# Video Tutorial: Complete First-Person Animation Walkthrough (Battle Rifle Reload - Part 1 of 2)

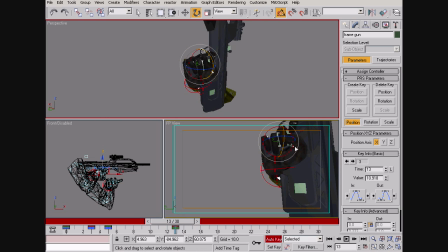And I also want there to be like a sort of bounce thing happening when it comes up here. I don't want it to just be, like it comes up. That's very boring. So once again, I'm going to split things apart.
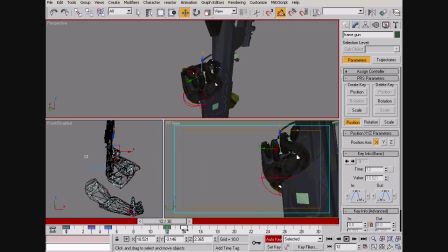I think the rotation should maybe come first. Or maybe position should go first, I don't know.
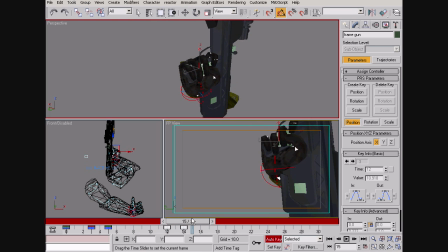Yeah, because now it's like it can come up, and the gun is still rotating, and now it can come down a little for that bounce I was talking about. And let's see. It's a little too robotic there.
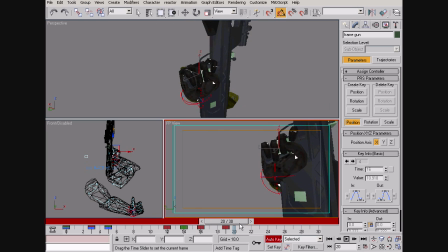There's no real rotation happening during these keyframes, so I'm going to add a little something. Probably should take off angle snap there, because doing stuff in increments of 5 degrees when you're just trying to add subtle movement might not be the most
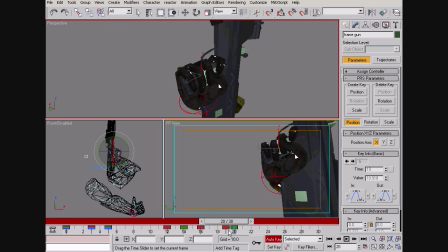productive or intelligent way to go about doing what you want to do.
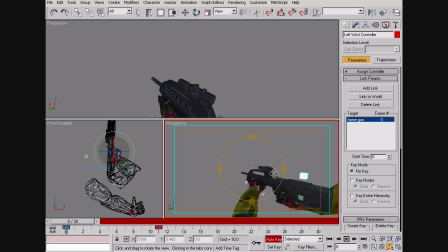And just so I don't run into trouble later, I'm gonna have the hand controller start out already linked to the magazine,
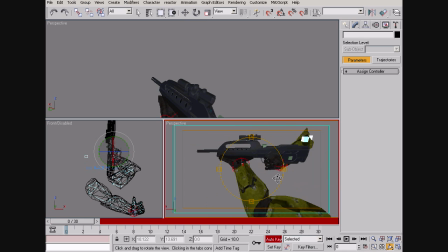because there's nothing that it's really going to be doing before it gets there,
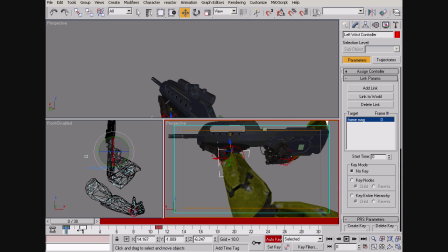if that makes sense.
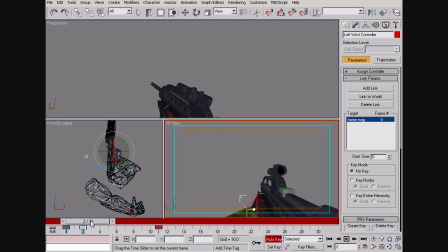And so it's also going to hold on to the gun for a few frames, just 2 extra frames there before letting go.
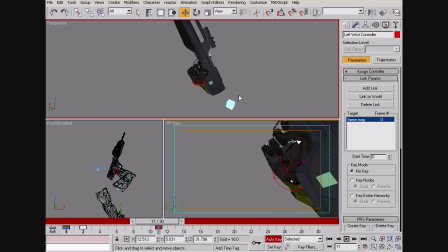And I think around here is when it's going to start coming up. Maybe it should come up a little earlier. I don't know. We'll see how it looks.
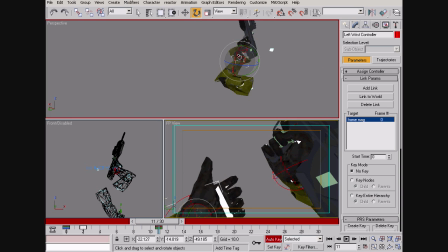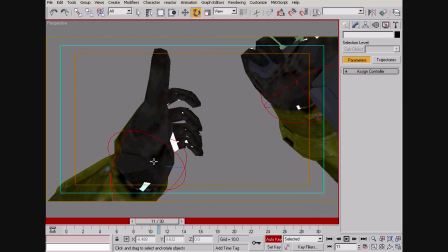Well, obviously you're going to want to open up the fingers, because that's a sort of stupid pose right there.
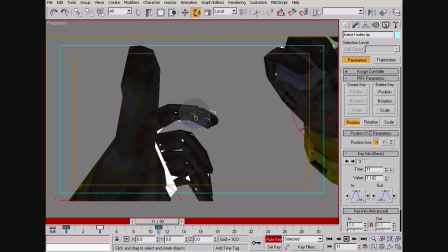Go to local rotation there, so we can rotate the fingers around their local axes.
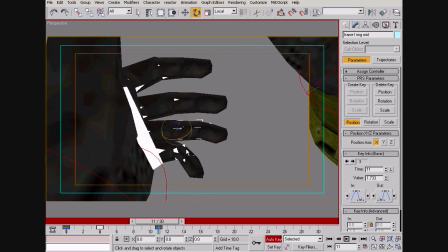I think in this particular rig I have the fingers set up so that they, or at least the tips of them,
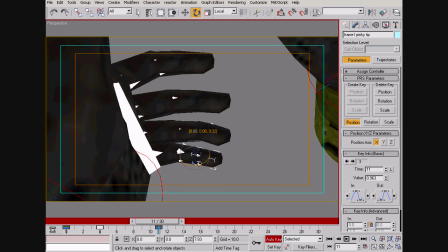cannot rotate on any axis other than this one, because that would not make sense.
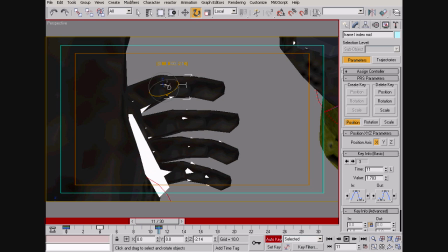But if you don't know how to do that, and just in general, if you want to have stuff move or rotate on its local axis,
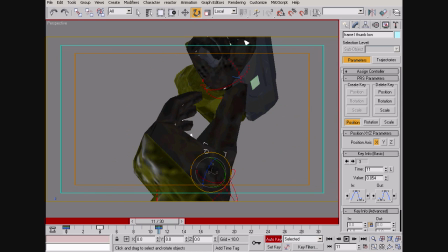which you probably will want to have happen a lot,
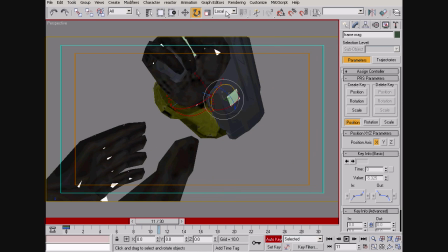especially if you're doing stuff with guns, you don't, for example, you can also do this with position.
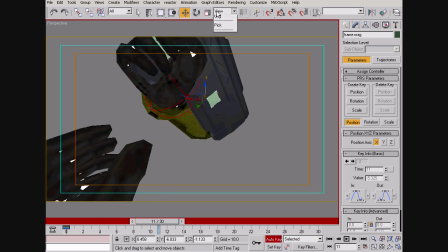You don't want the magazine to come out like that, because that looks weird. You want the magazine to come out like this.
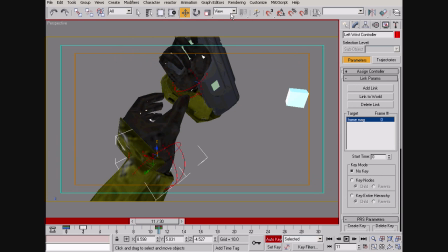So if you don't know about that, now you know about it.
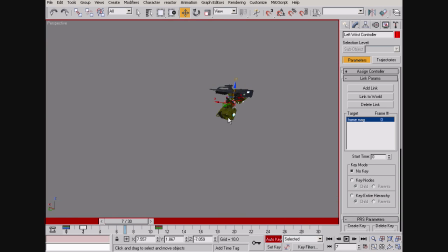Okay, I think the left hand should go down a little.
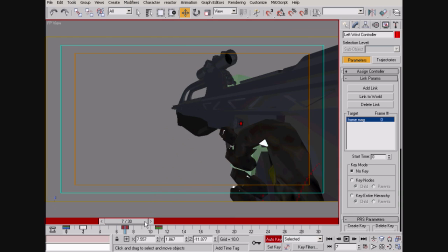It should disappear off screen.
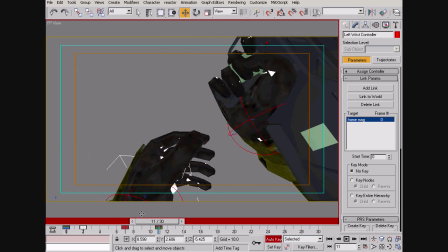And now it's going to reappear and be going for the magazine there.
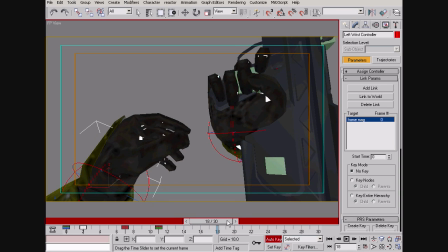And I think somewhere around here it's going to grab on.
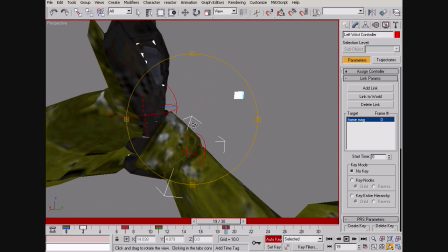That's an interesting pose, actually. I've never had a magazine being gripped sort of sideways like that.
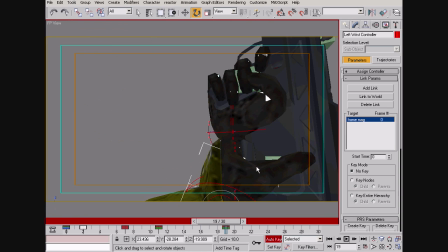I sort of like it, though. Let's see. So I can close the thumb like that. I should probably be in local again, just so I can see what I'm doing better. And
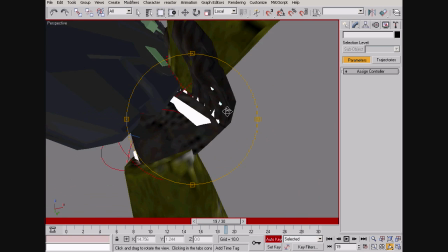should probably do something with the fingers, even though you can't really see them.
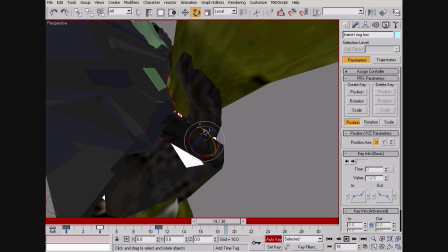Because maybe someone will be able to see them. I don't know.